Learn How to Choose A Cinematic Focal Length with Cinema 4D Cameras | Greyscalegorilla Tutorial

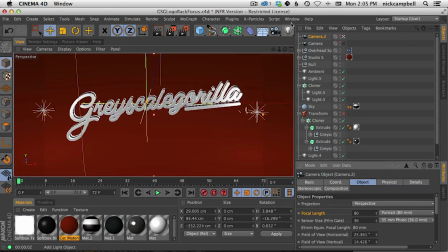11:54 And one more thing just to kind of nail this home,
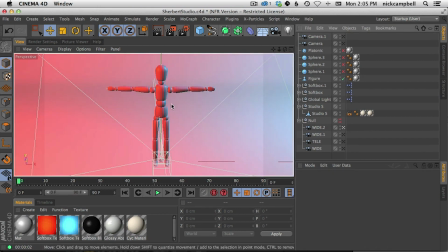11:59 when you're setting up your scene think about again the scale of your object and also how close you are to it how close you want to feel to it and also if you want it to appear to be large or appear to
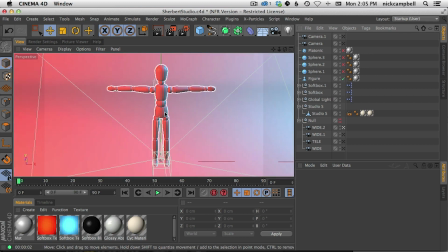12:18 be small so again more cutesy looking down on something imagine uh in I guess we'll get we'll I'll give you one more rule, which is if you're looking down at something, think of what you look down at.
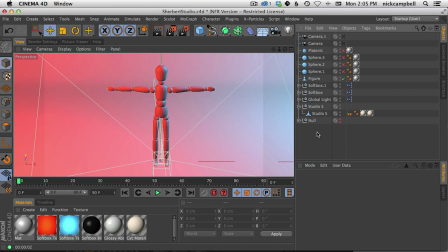12:34 You look down at, you know, like puppies and little things and babies. And we're programmed to look down onto things that are small and cutesy and and and comfortable and and not threatening. Right. So that's when we would maybe use a more zoomed in looking
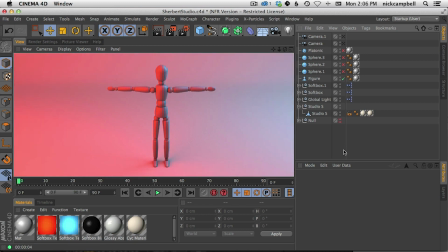12:53 down approach to our composition. right check him out he doesn't look threatening but
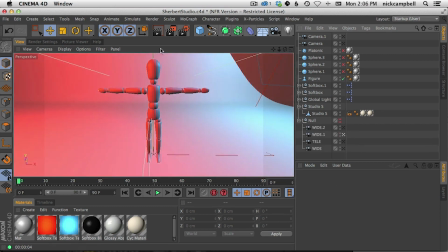12:58 let's go ahead and look kind of the same angle almost still looking up but look at how much larger he looks and especially if we kind of zoom
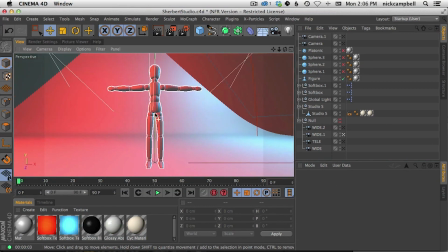13:07 under right and we start looking up at objects with a wide angle lens we're getting we're getting that kind of looming and larger than life and much more powerful look so anyway I know I've probably repeated myself a couple times in that video, but it's all to drive the, the, hopefully the idea home that you should never trust or never just stick with the standard lens. Don't just grab a camera and start animating it. Think about what that camera is. Your camera is another part and another character in your animation, whether you're doing logos, actual characters, flying through scenes, picking the right lens is something that an actual photographer really thinks about. And you should too, because that's what you're doing in 3D. You're picking your lens, you're pulling your camera out of your bag and looking around your scene and trying to film it in the best way possible. And it doesn't just mean texturing things right. It doesn't just mean modeling things or animating things right. What can really make a big difference is choosing the right camera, the right focal length, and the right composition. So that's a really short video on something that's a big topic. If you guys want to learn more, I encourage you to study film composition, TV shows, there's, you know, commercial composition, and even just still photography change the way I look at a lot of this stuff just by learning how to shoot still photography, what the different compositions mean, and what kind of what effect they have on the final render. So anyway, quick one today, but not a lot of button pushing, but we'll push more buttons later, I promise. Thanks again for watching, and I'll see you in another tutorial really soon. Bye, everybody.